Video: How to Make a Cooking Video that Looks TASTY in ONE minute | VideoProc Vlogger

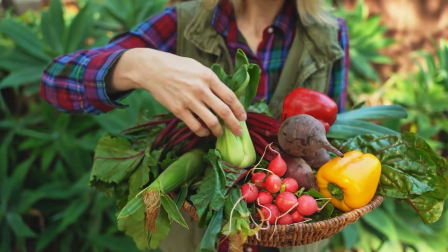(0:00)
Hi everyone, this is Kamel.
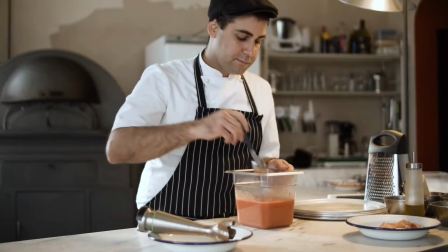(0:02)
With a faster growing of short-form videos, recording and sharing recipe videos becoming easier than ever.
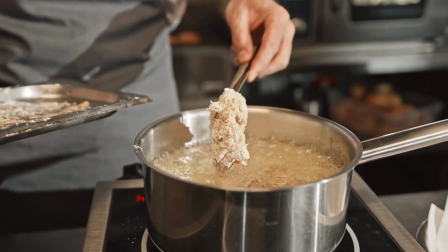(0:10)
In today's tutorial, I'm gonna share some small tricks to give your recipe video a more tasty and professional looking.
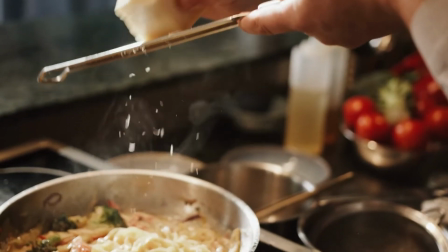(0:19)
If you haven't installed VideoProc Vlogger,
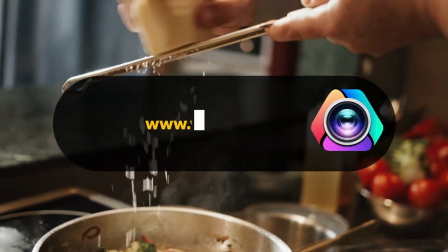(0:21)
simply click on the download button below this video to download and install this powerful video editor for free.
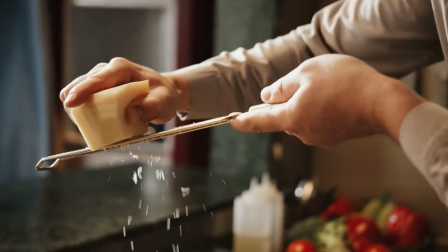(0:29)
Okay, let's start this tutorial.
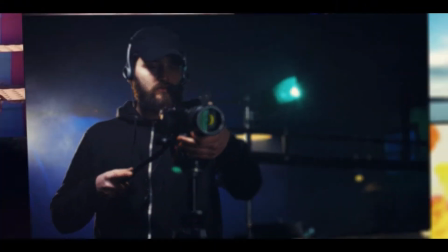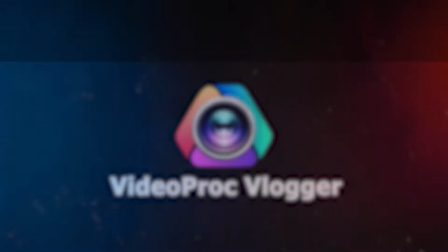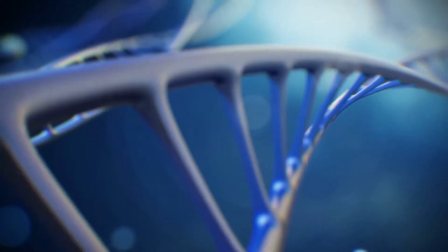(0:44)
A good structure can save us much effort in making a killer recipe video.
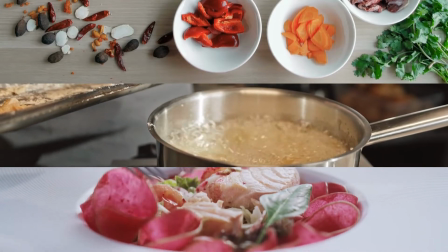(0:51)
For example, usually we can put everything in a recipe video into 3 parts.
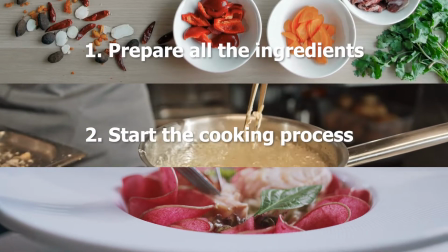(0:57)
Prepare all the ingredients. Start the cooking process. Show the finished dishes.
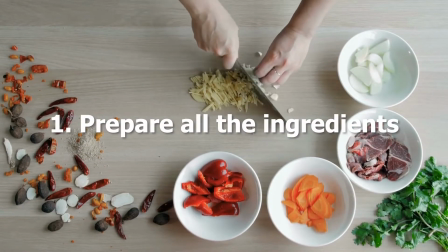(1:03)
Let's get the tutorial started by preparing all the needed ingredients.
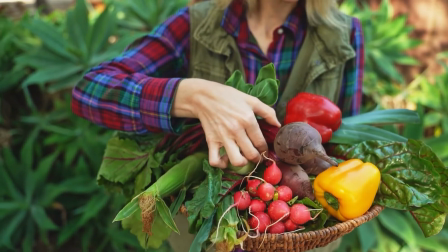(1:08)
In this process, we can show some close-ups of the ingredients,
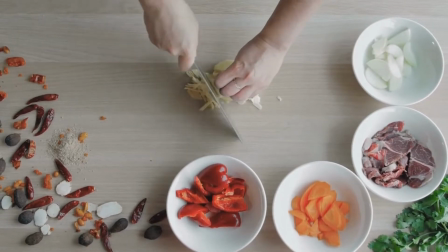(1:13)
or the scene that includes all ingredients we need for this recipe.
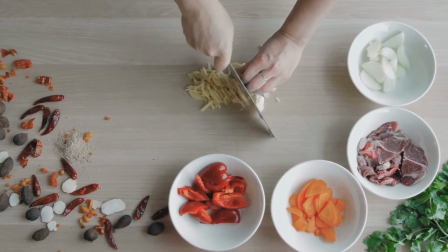(1:19)
Then we tag the ingredients, just like this.
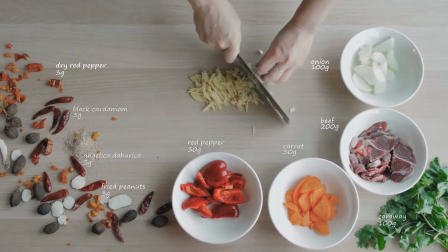(1:25)
We are doing this for making the recipe video feel more fun and professional,
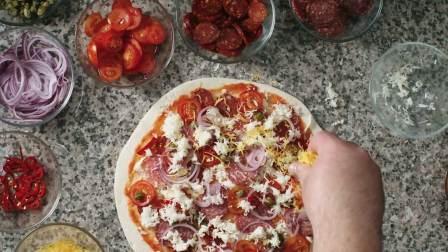(1:30)
as well as help the audience quickly get to know what ingredients they need.
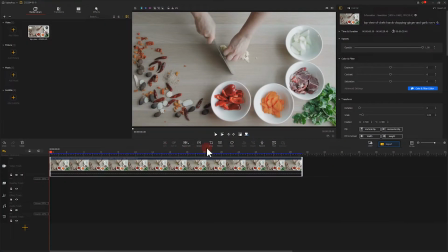(1:37)
We just need to click on here to add a text clip.
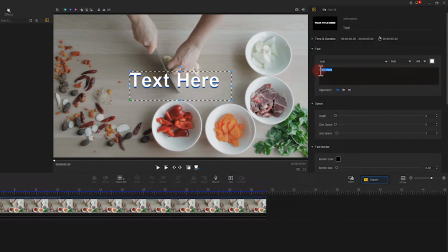(1:41)
Then we go to the inspector panel to adjust the content, font, size, and other properties for the text clip.
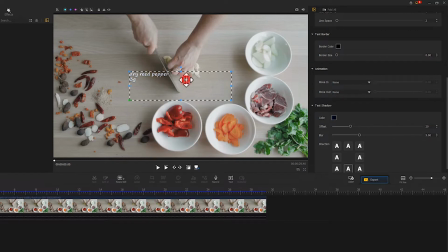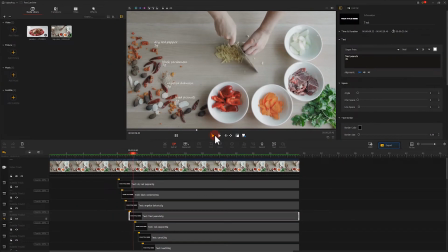(2:01)
After that, like this, we make these text clips appear one by one at a certain rhythm.
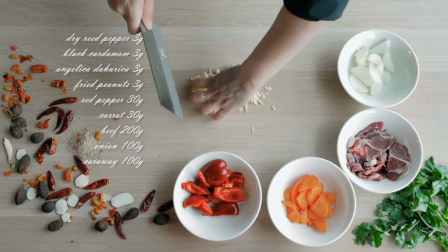(2:10)
Surely, we can align the text to make the recipe video look more orderly.
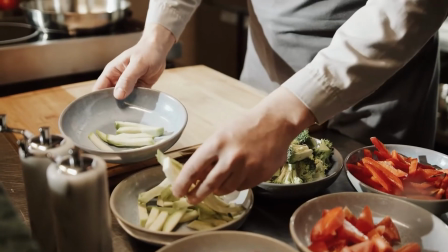(2:20)
Usually, we need to show the scene we handle the ingredients.
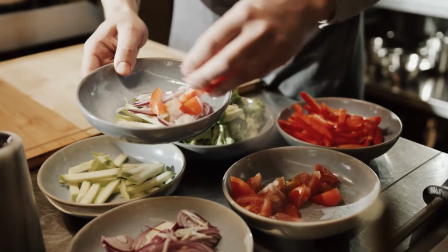(2:23)
For getting a more stable look, we can fix the camera in a certain place or use a tabletop tripod.
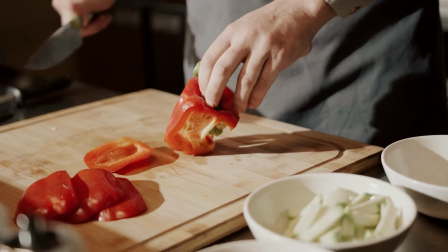(2:30)
In addition, if we want a recipe video to feel more powerful, we can select the footage that we want to make the edits.
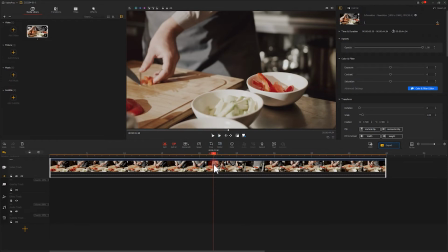(2:39)
Hit this button to enter the Speed Editor panel.
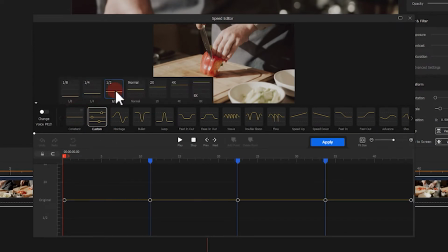(2:43)
Herein, we can slow down the video or add other speed changing effects. Just like this.
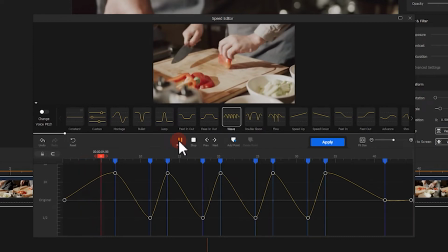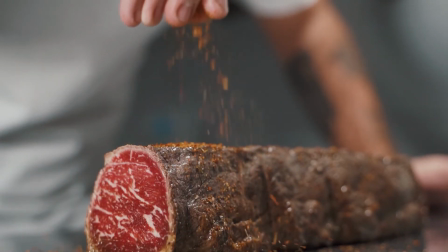(3:08)
Surely, we can also show the moments we sprinkle dressing over the food.
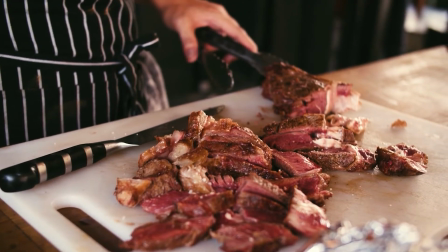(3:13)
That's how we bring soba to the recipe. They are our B-roll.
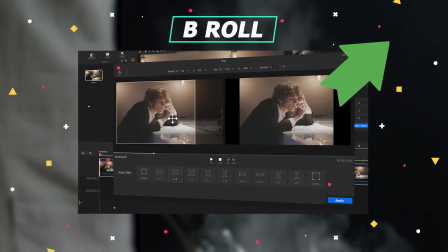(3:18)
If you want to know more knowledge about B-roll, click on the link on the top right to watch our tutorial about B-roll.
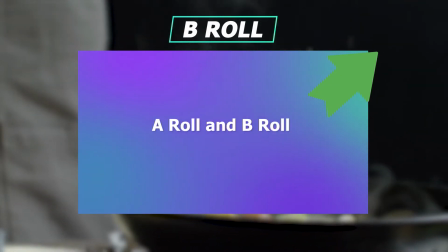(3:26)
Hopefully, they can give you some hints.
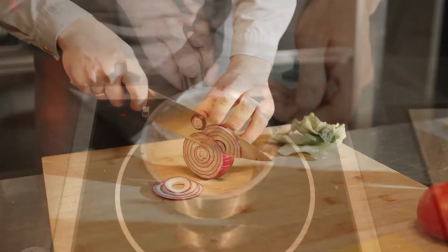(3:32)
After all these cooking steps, it's time to show the finished dishes.
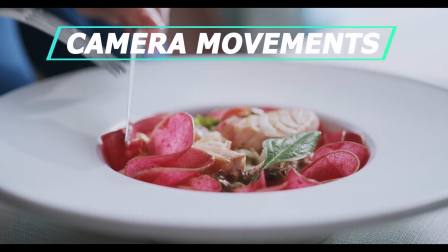(3:37)
At this time, we can add some camera movements, just like this, to make the final work looks better.
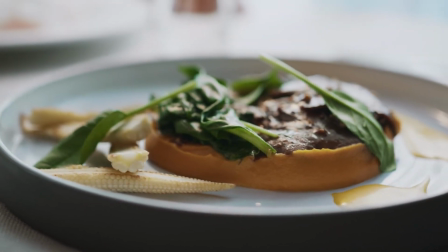(3:44)
If the video shot by the handheld camera looks shaky,
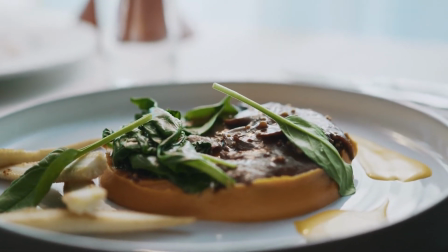(3:48)
we can try out using a stabilizer or rotating the container that holds the dishes.
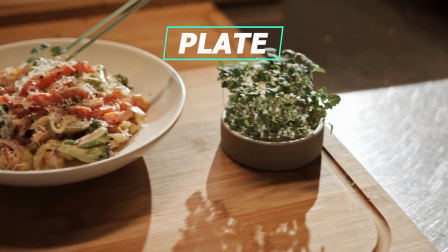(3:55)
Apart from that, we can show the last step we plate the food.
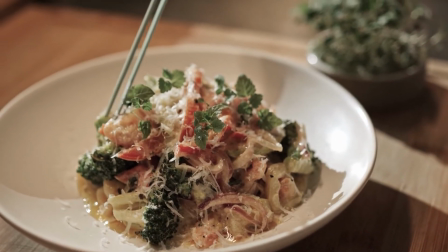(4:00)
Here's the example. We plate the dishes with a tone.
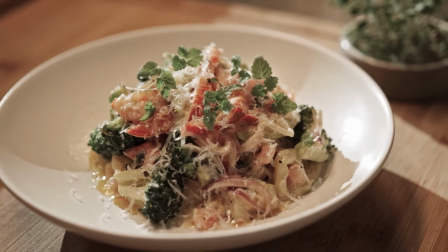(4:05)
This can make the final work look more engaging and delicious.